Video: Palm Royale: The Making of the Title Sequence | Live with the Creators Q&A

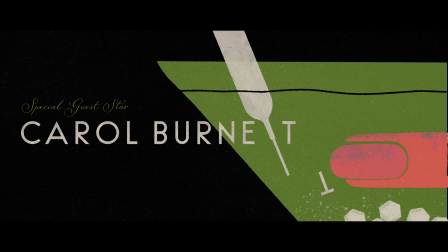And that's what got us our first call from the legal department. Yeah. We did a motion test of that, and it was super cool, and a little disappointing, but that it never made it into the final. But, I get it. Things have to be kind of completely legible. Which is why a lot of times you see type just floating over the top of a title sequence. Yeah. Which can work and looks great. But if you want to really integrate it into the title sequence, it becomes not just a challenge design-wise, but also a challenge legally, how to navigate that. So you're navigating what we're allowed to do, and then you're also navigating what we're able to do, like in the scene. So it brings a lot of challenges, but I think the payoff is worth it. You end up with something really cool and different.
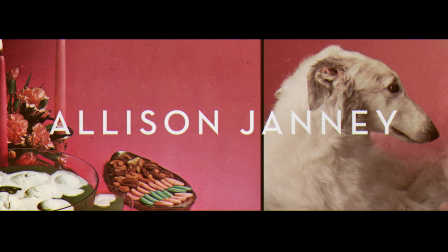One of the original ideas we pitched was a vertical bar system that would slide around and rearrange itself,
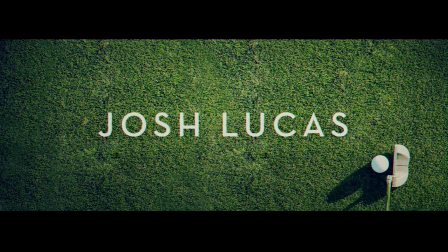but it really would showcase this kind of universe that was fun and vibrant and weird and opulent.
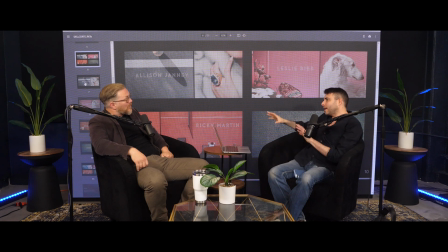I thought this was a cool exploration of the universe. I was having a hard time figuring out what the storytelling would be per se, because really you're just showing scenes and connections. It doesn't really evolve or get a sense of,
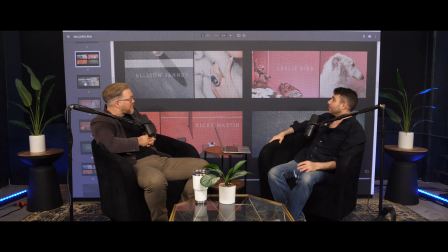normalcy to chaos, but it kind of established a nice world, a nice universe of the show. But, again, for a title sequence for a minute and a half or a minute title sequence,
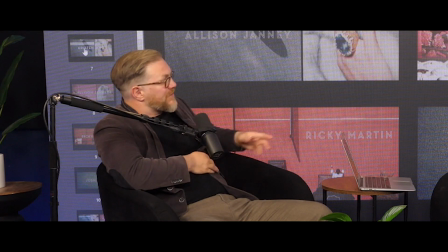what keeps you continuing to the very end? Yeah, it's nice if there's an arc and it's a something tangible you really can pick up on.
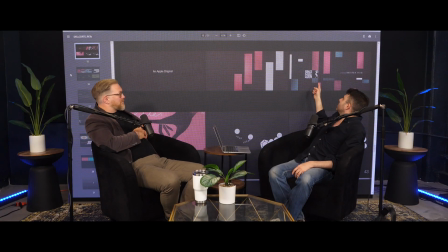This was our original attempt, and if you could see here, we had Kristen Wiig kind of as a character,
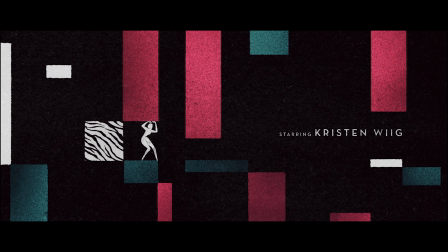and she had these obstacles, and she was kind of maneuvering around them and kind of making her way.
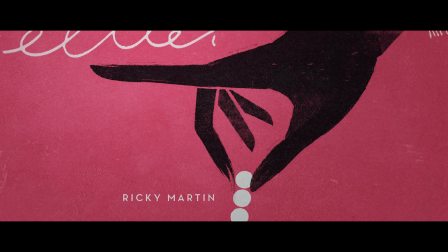We had some tighter shots. Love the idea of the jewelry breaking as a conceit.
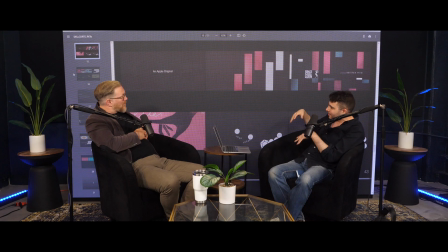Just kind of, if you notice, everything in the title sequence has a little bit of like chaos assigned to it.
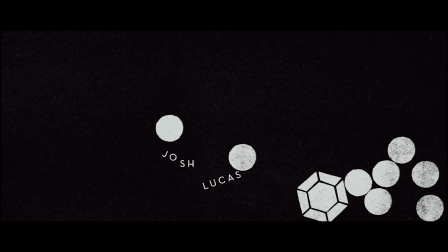We're not allowed to use circles. Yeah, that was the title. one other constraint, which was a funny one, was just no circles allowed in the design.
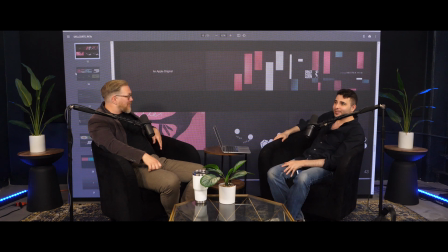Yeah. There was another prominent title sequence that was focused, circle-based title sequence. So we couldn't use circles. I don't know if you noticed in the beginning, there are diamonds and there's hexagonal shapes.
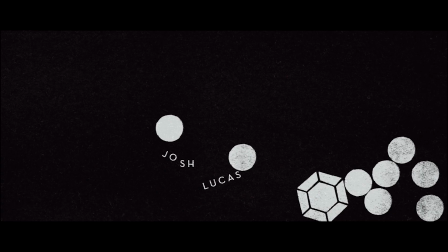And originally those are circles. It was supposed to be a golf ball. Yeah. But if you think about it, there's jewelry, it's hexagonal, the diamond is hexagonal.
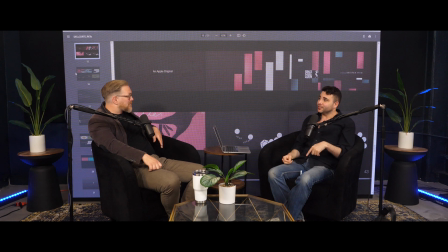So knowing that constraint that we couldn't use circles kind of made it a more clever narrative in our beginning. Yeah. Because like hitting the diamond as a golf ball to me is just a twist on the idea. And the pills going into her mouth also becomes the what do you call it?
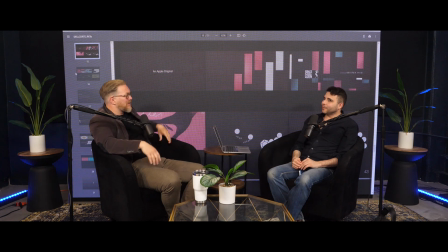The canopies from the beach. The canopies. Yeah. Rather than just a circle.
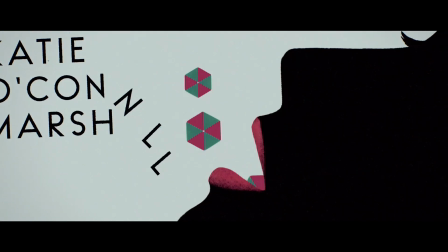It's so the umbrella, she's swallowing these umbrellas. And so it's sucking in this world.
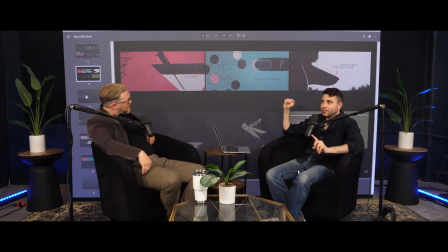Yeah. Also, there was also another prominent title sequence on the same platform that had graphic people. And so we couldn't do small characters. Oh, right. Right. So, which at the time I was like, graphic title sequence without small characters in it?
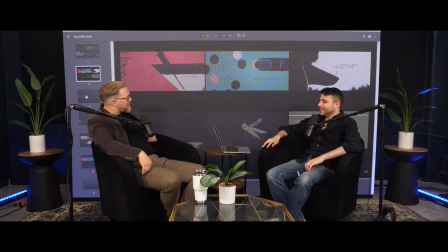But, it turned out these limitations kind of force you to think in other ways. Yeah. And so we went into this kind of more macro point of view. We have like a Kristen Wiig character on the nose of the poodle.
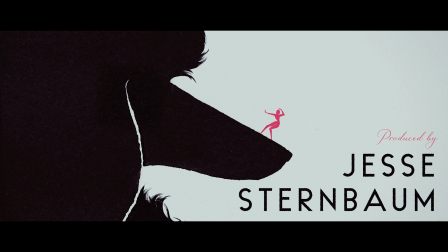And that was the frame that I was like, she's like balancing on the nose of the poodle. Yeah. That to me was like, what a weird image. And I was a little disappointed that we never got to bring that to life. But we ended up putting the grasshopper on the nose. Yeah, I think that looks awesome. Yeah.
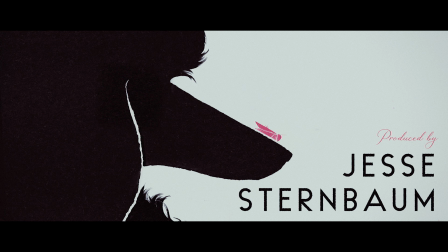Like it ended up being, I think it's a cooler image in the end. It's much more unexpected. Yeah. Yeah.